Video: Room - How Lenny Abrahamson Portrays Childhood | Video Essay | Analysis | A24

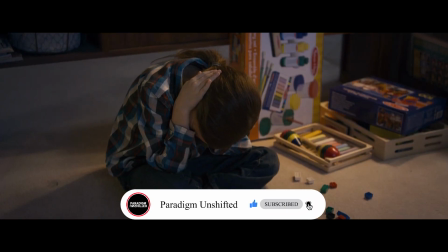You should be thinking about him. Don't you tell me how to look after my son. I'm sorry that I'm not nice anymore.
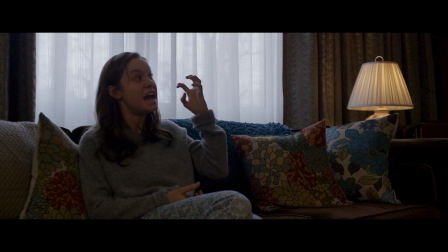But you know what, maybe if your voice saying be nice hadn't been in my head, then maybe I wouldn't have helped the guy with the fucking sick dog.
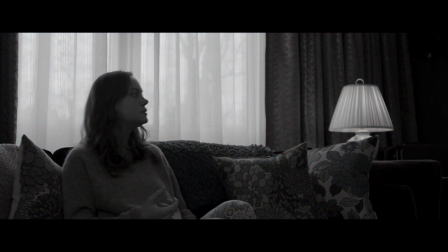Room is one of my favorite movies of all times.
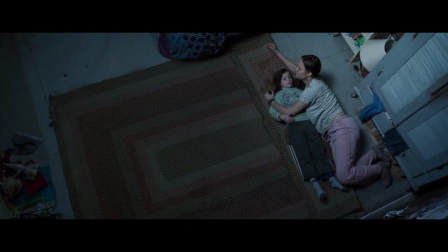Despite the dark theme, it successfully showcases the complex relationship between the mother and a child stuck in a room for a long time.
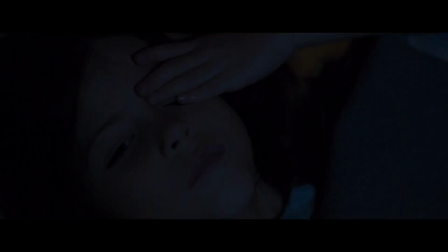What I find the most interesting is how Lenny Abramson portrays childhood throughout this film in a very creative and logical manner.
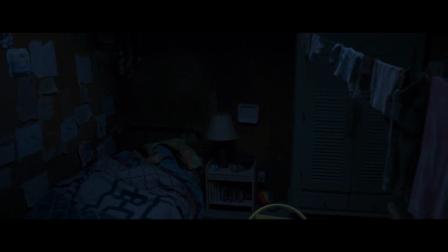I particularly love the way he introduces us to the situation Joy and Jack are in. But before that, look at these shots while the credits are rolling.
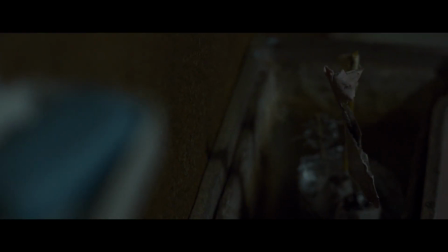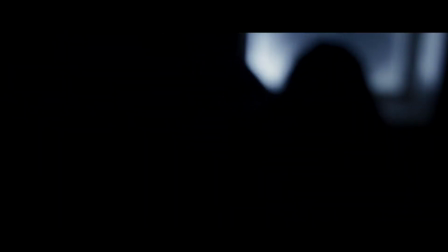And the shots that follow explain to us that the previous shots were from Jack's point of view when he is in a semi-conscious state during sleep. And once Lenny has established the perspective, he starts with a shot of the skylight with soundproof ceiling,
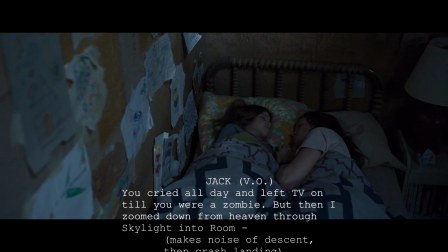and here begins the voiceover, continuing with a shot of Jack sleeping with his mom.
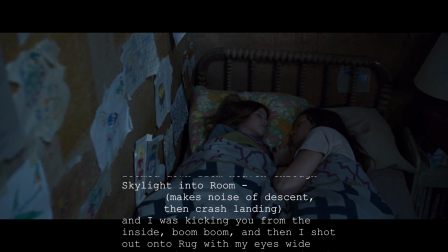And I was kicking you from the inside. Boom, boom. And then I shot out onto work with my eyes wide open.
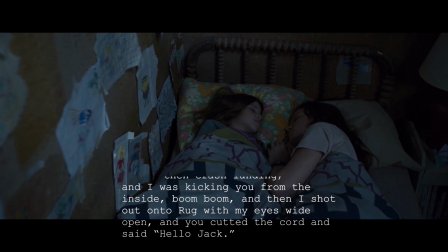And you cut the cord and said, hello Jack.
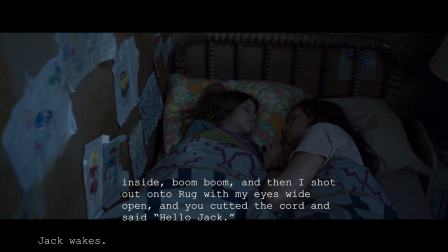This unrealistic childish fantasy is dark in its own way that establishes
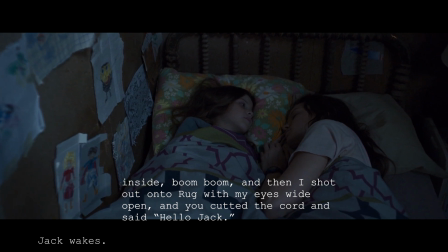the much terrifying fact that Jack has never been outside the room in his whole life. Since how long you would ask?
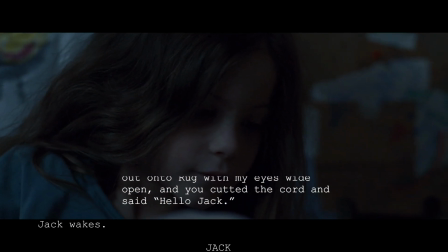The answer is in the next dialogue which is very smartly crafted as his birthday
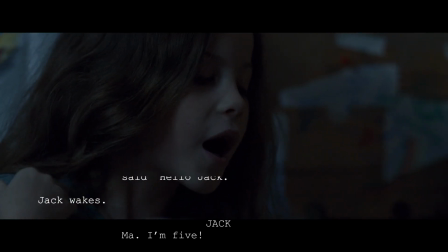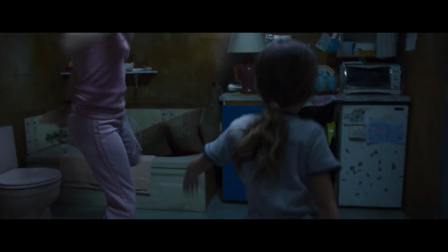And then we follow the routine of their daily lives The film is divided into two parts in terms of space Inside the room and outside
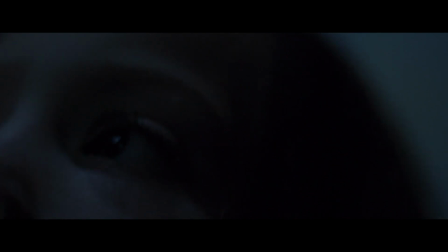the room Most of the film is from the perspective of Jack So the things they did had to be from the perspective of a child Since he has
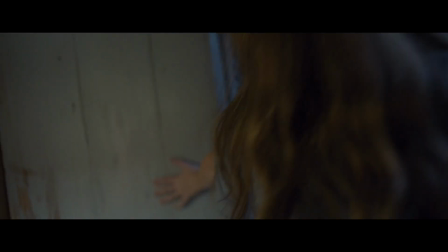been living in the room all his life He treats every object in that room like a person Everything
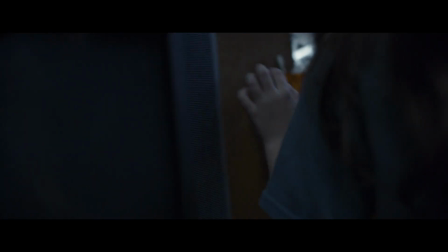he plays with or rather put as interact with are eventually shown in closeups.
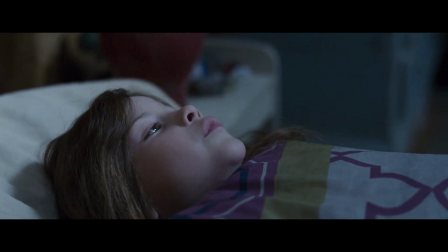Jack himself is shown in focus with a background blurred out or with a shallow depth of field
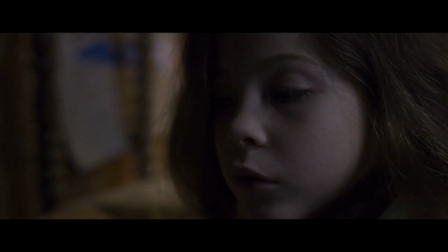because doing something otherwise would create a sense of claustrophobia which Jack lacks. When Old Nick enters the room,
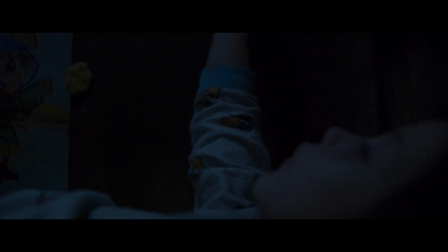everything is shown from Jack's perspective and Jack's shots are in closeups for the reason he is talking to himself and trying to calm himself down.
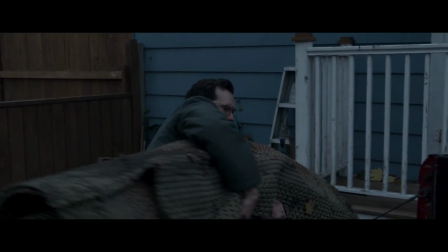Let's skip to the part where Jack escapes.
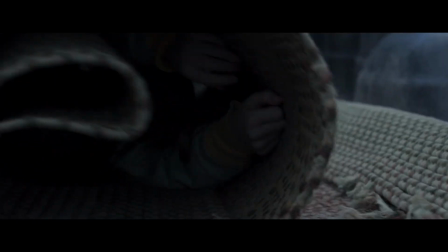When Jack is pretending to be dead in the back of Old Nick's pickup truck and he rolls out of the carpet, this is the first time Jack is seeing the outside world.
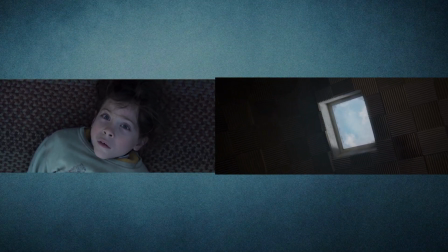Now compare these shots with the ones in this scene.
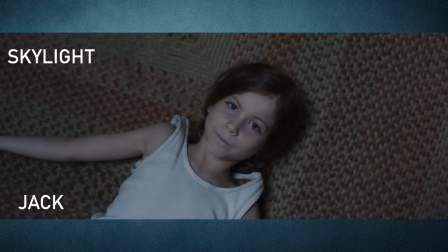The one where Jack is in a room staring at the skylight, the shots of Jack and the skylight are almost in the same focal length while the camera is moving.
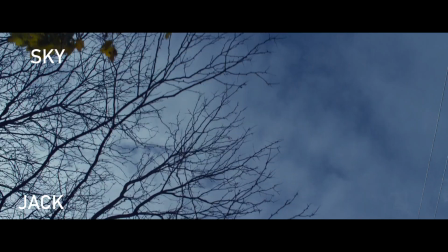While in the back of the truck, the shots are closer to Jack and the shot of the sky is in wide angle.
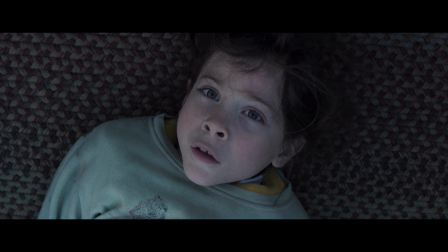Lenny wanted to bring a sense of standstill when he actually is stunned to see his fantasies getting real.
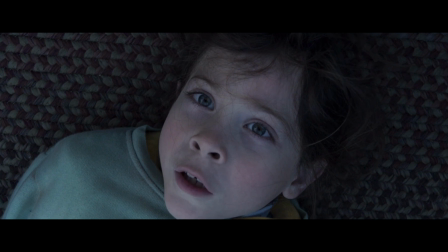The shock of seeing the vast real world stumbles upon him.
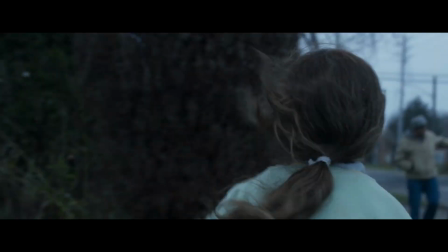Even when he jumps off the truck and runs away from Old Nick, the shots are in close-ups and they go from smooth to handed shots.
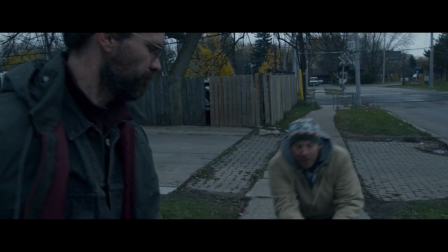The camera angles are kept low, matching Jack's eye level and only the stranger and Old Nick's shots are stable and in medium.
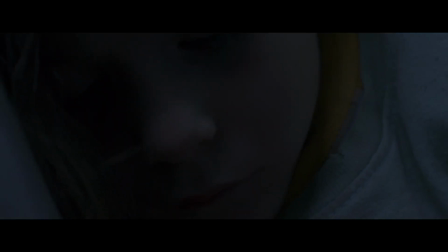Even in the police vehicle, every shot is in close-up, just the way a scared and shy child would look at people hideously.
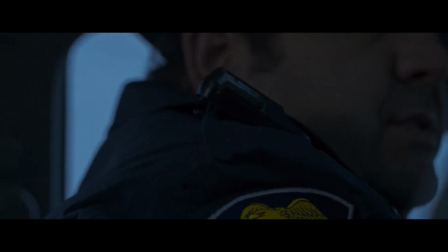Going by that, some shots only show the faces of the officers partially, without any object or person stopping them from being visible.
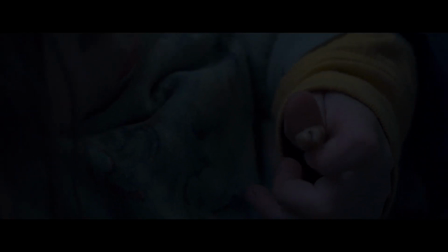Every moment and every sudden action becomes fully noticed, the voices are accompanied by a reverb and other sounds are vastly amplified.
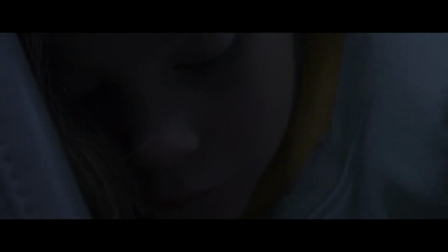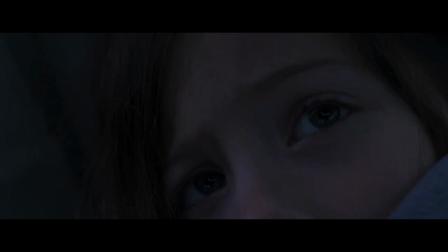This is one of the scenes where the shots are choreographed beautifully. Let's take a scene outside of the room.